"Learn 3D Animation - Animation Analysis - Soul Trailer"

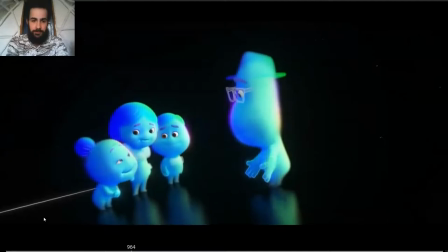491s Must have been sudden for you.
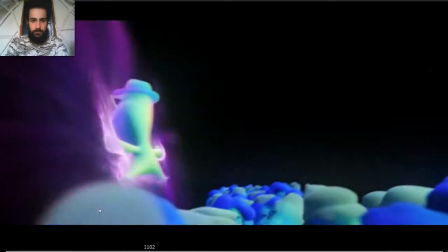495s Oh my goodness, oh my goodness. Help, I'm not done. Oh my goodness.
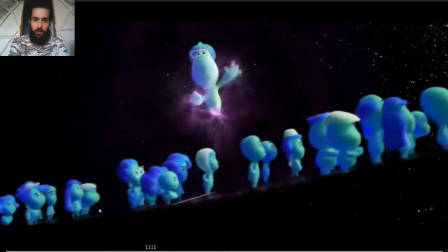500s
This is a great example how, even though we're animating a very intense shot, the character is historical,
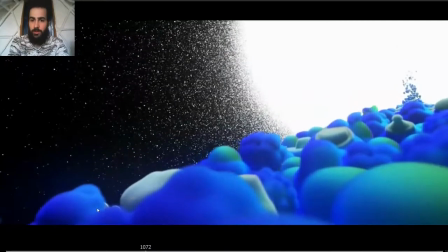507s
so it would make sense to keep moving him all the time like crazy.
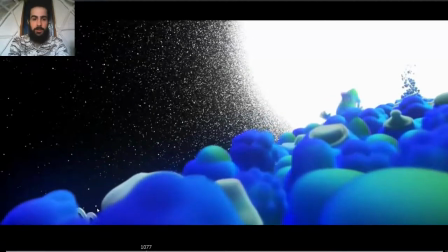512s
But we want to have contrast also. So what do we do? First, look at it. Oh, boom, squash. So, boom, he wants to prepare to jump.
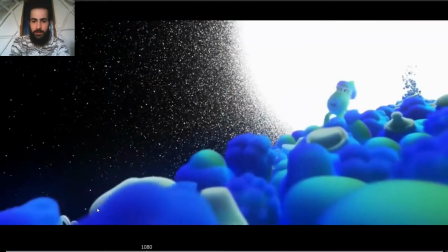527s
So squash here, there is a cut, but here you see the squash, the anticipation to move up again.
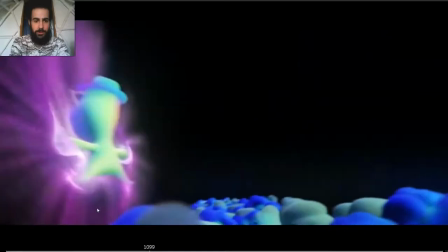535s
But what I wanted to point out the most is the timing.
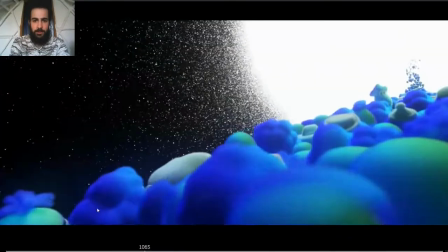541s
So let's
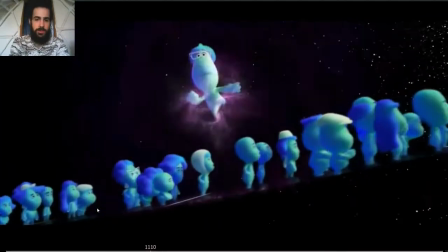545s
so there is 2 pauses and changing the timing, right?
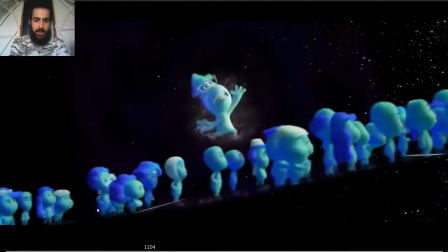551s
So in help here, so you have a very intense movement,
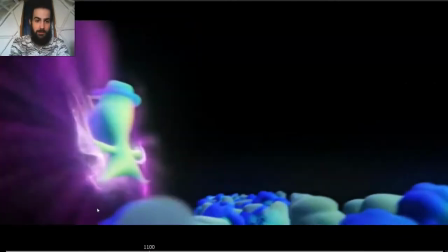557s
and then help, a jump, then a small pause, so you have the contrast here.
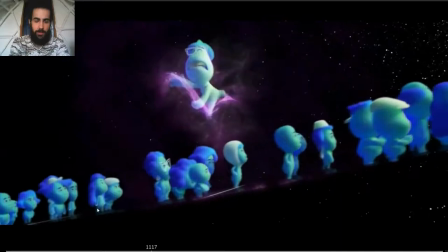564s
Even though it lasts not for long, but help, I'm not done, I'm not done.
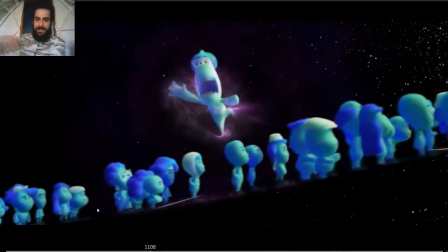572s
So you can see also the accents. Every movement is accentuating one word because he's hysterical.
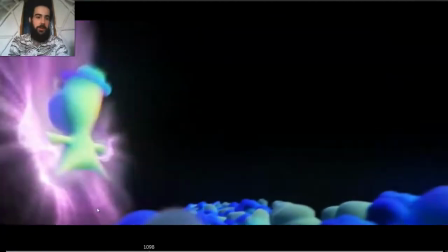579s
So he's accentuating every single thing.
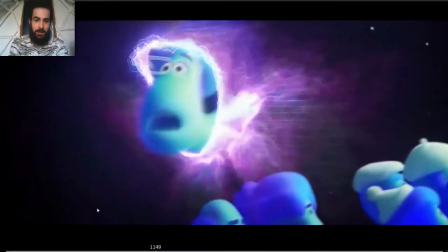585s
And you see the contrast.
I'm not dying, her. I'm not dying, her.
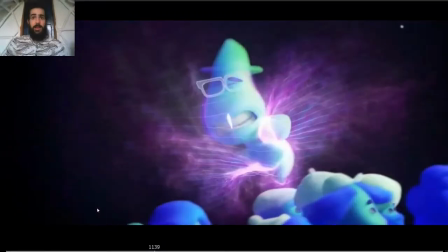591s
Dun, dun, dun, dun. Na na na na na. If you change the words for a musical rhythm, you see how the fluidity. Na na na na na.
Help!
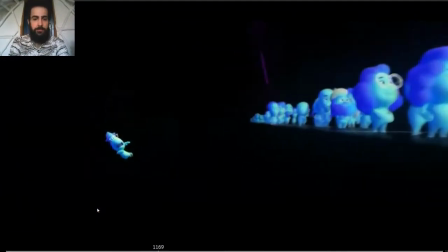605s I'm not done!
Dun, dun. And also the pose, I love it.
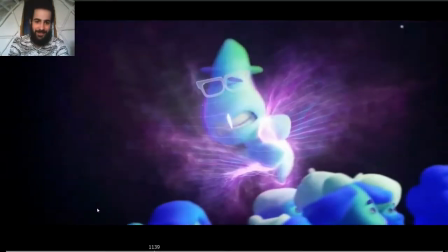611s
Ding. Ding.
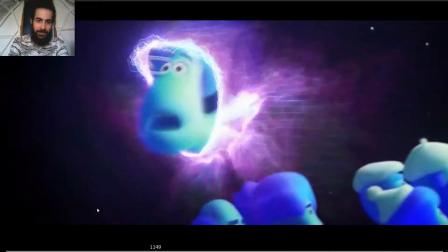617s
And then how he falls through the hole.
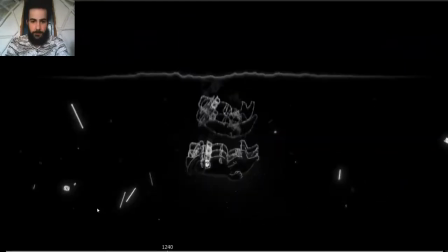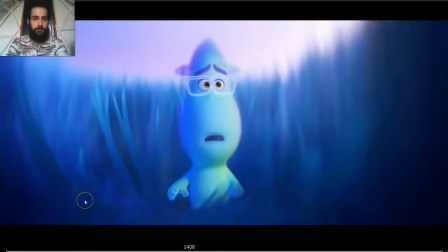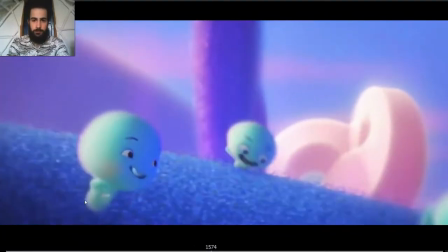635s No, it's the great before. This is where new souls get their personalities, quirks, and interests before they go to Earth.
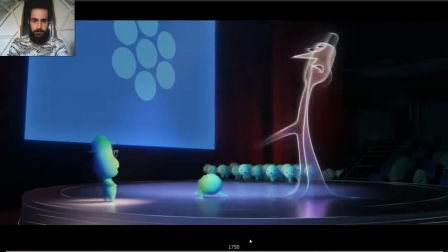642s Meet 22. I don't want to go to Earth. Stop fighting this.
I love this timing as well.
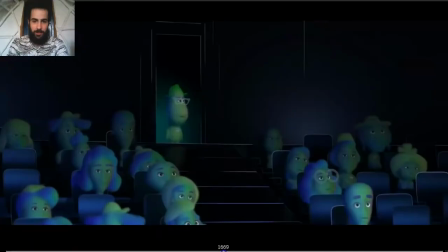650s
Love, look at the timing.
22.
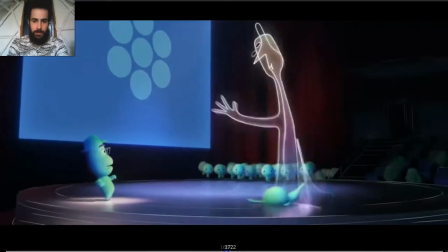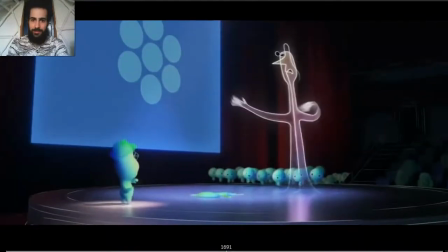662s 22.
Love the timing, look at that, it's so much contrast.
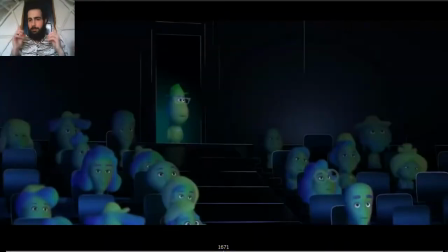667s
So, before I start animating, plan your scene and make sure that there is contrast in the timing.
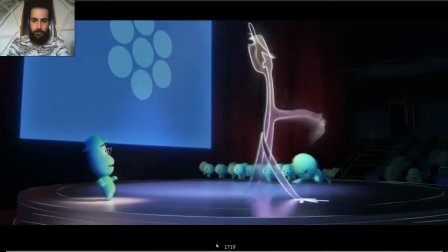673s 22. I don't wanna go to Earth! Stop fighting this! I don't wanna!
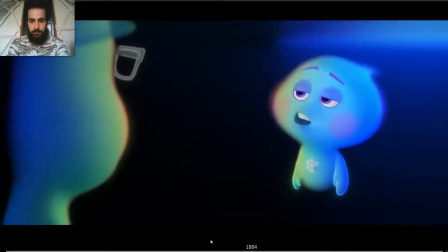680s Hey, look, I already know everything about Earth.
Love this shot as well.
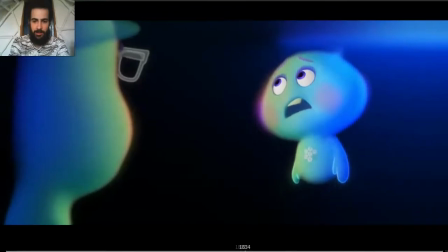684s
It's really simple, but I love it. So, look, this is the first pose. We can see the feeling on him. And here, this is the next pose.
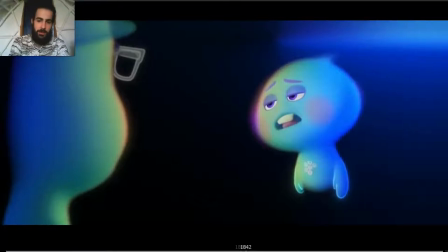697s
But what I love the most is the breakdown.
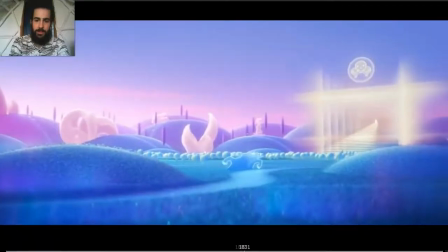702s
Because you could have this pose here, then, well, people could do it.
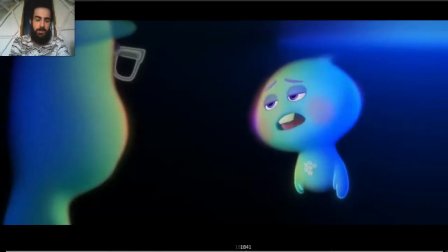708s
Like, and then you have this pose here and have maybe a simple transition, not too much going on. But instead, what they did was creating this breakdown.
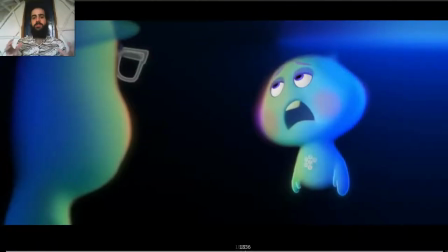717s
And this breakdown, for me, transmits much more the emotions that the other two poses. So you can see how creating a good breakdown, an intense breakdown,
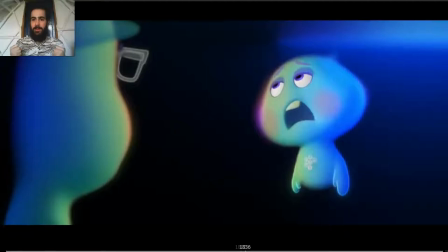729s
paying attention, spending time to make the breakdown even more powerful than the poses, if you can, is something that you have to strive for, because look at that, it makes the animation much better.